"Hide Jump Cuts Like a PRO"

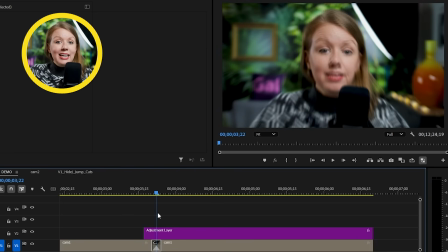8:17 And that's because my face, which is in the middle, isn't really being affected by the motion blur.
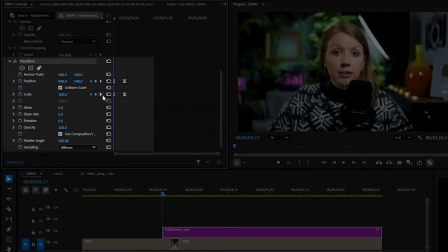8:23 So what we can do is go back to the transform effect here. And on the second keyframe, let's move the position to the right or left.
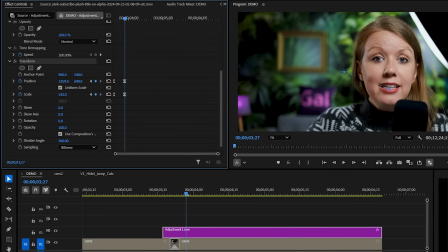8:31 So when it zooms in, the subject gets pushed to the side.
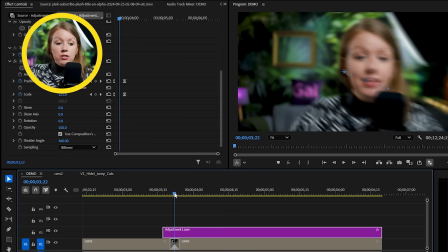8:35 So playing it now, you can see that the jump cut is fully hidden under the motion blur.
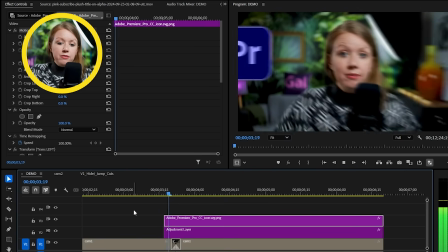8:40 You can also have some sort of graphic slide in from the side here to fill up the empty space at the same time as the zoom. and this gives purpose to the animation and it also distracts the viewer even more so they can't see the cut at all being an editor is kind of like being a magician right being a master of distraction and we can't forget one of the most important parts of an edit audio this is what
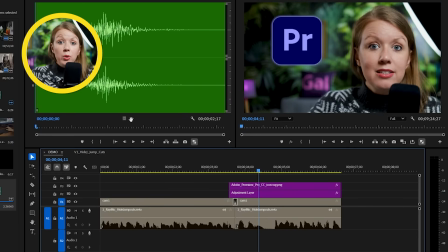9:04 will glue everything together so with our last example it looked nice but we can make it even better by adding a whoosh sound effect to go
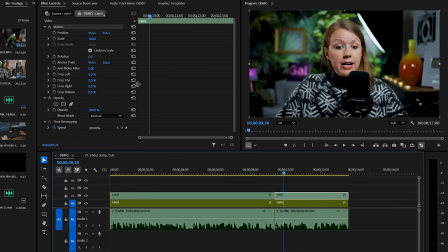9:12 along with the animation so in our first example here where we just did a simple zoom on the second clip. We can also add some dramatic sound effects right at the cut to help emphasize what's being said, which goes very well with the zoom. We can also mess around with the music to have it start or stop at the right cut like this. So hiding a jump cut with a simple zoom can kind of get boring, but pairing it with sound effects can make it that much better. Other than sound effects and music, we also have to pay attention to the microphone audio as well.
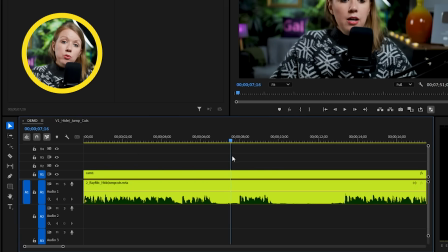9:44 If you're doing jump cuts on long dialogue sequences like we do in our videos, you want to make sure not to cut in the middle of words.
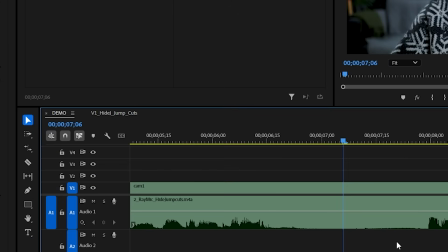9:52 To help with that, let's look at the audio waveform. If you don't see it, click on the wrench icon and you can enable your audio waveforms here.
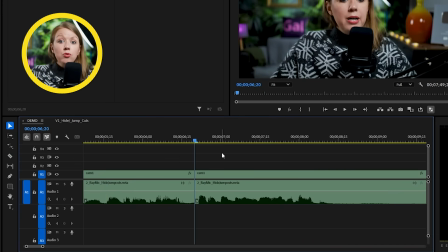9:59 When we make a cut, it's best to do it where there is a silence to avoid any words abruptly getting cut off.
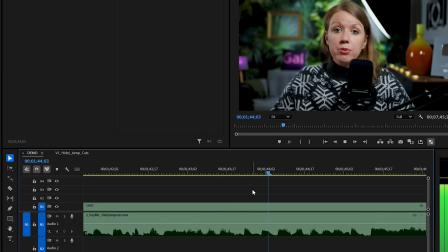10:06 But if we're being realistic, sometimes we're forced to cut in the middle of a word. For example, if a viewer says, um, and then immediately they start talking right afterwards. Um, so, um, like they kind of go together, right? There's not a break in the waveform. So you have to cut between them. So what this can do is cause some weird clicks and pops when you pair that together with a different cut.
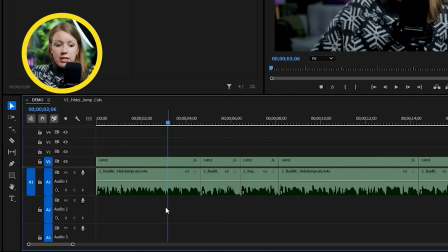10:27 So that's why once you've cut down your talking footage here, it's always important to select all the audio. And then you can press shift D to add a very short crossfade on all the audio clips to help smoothen everything out, just like I showed you before. but this is the bulk way of doing it when you have a lot of jump cuts you need to handle.
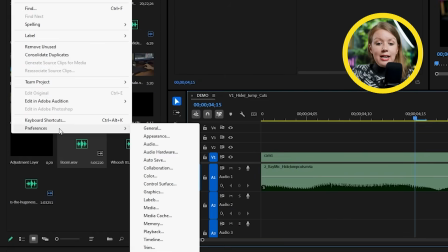10:46 So how do you get that short little crossfade? You can go up to preferences and timeline to change the default duration for audio transition.
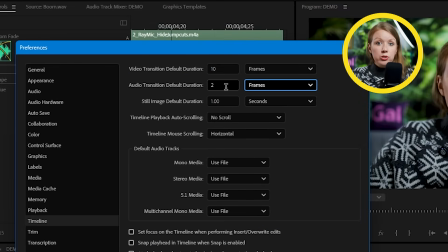10:54 And as you can see, I have it only set to two frames. So that way I can apply these bulk transitions, which I like to do after I'm done with my assembly. Another thing to look out for is big volume shifts.
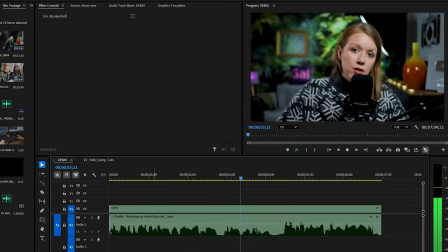11:06 Sometimes at the end of your sentence, you naturally quiet your voice. and then suddenly your next sentence is a lot louder.
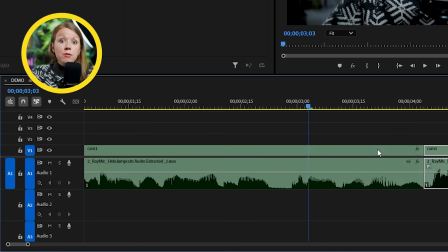11:12 So when it gets cut together, the obvious volume shift can be even more jarring than the jump cut itself visually, right? The audio calls attention to it more.
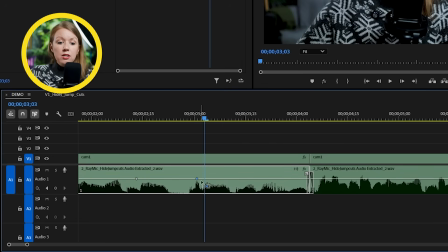11:21 So it might be worth it to hold control or command and press on this line on the audio track to keyframe the volume up or down. So maybe make the end of this clip a bit louder and then lower the volume at the start of the second clip here.
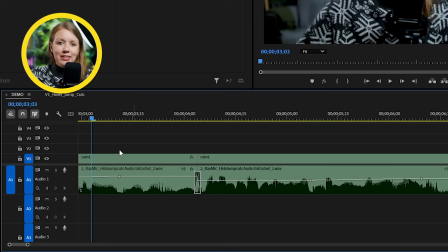11:36 So that way it matches it better. And if you don't see the line that I was using, go to the wrench tool and you can enable it. A lot of this is very manual, but it will pay off by helping hide your jump cuts more, right? So there isn't one method to hide all of your jump cuts. But if you use a combination of these and have all these skills in your tool belts, your edits will overall become better and more interesting. So if you want more tutorials that cover basic things like this, be sure to give this video a thumbs up. And as always, keep creating better video with Gal. See you next time. Bye.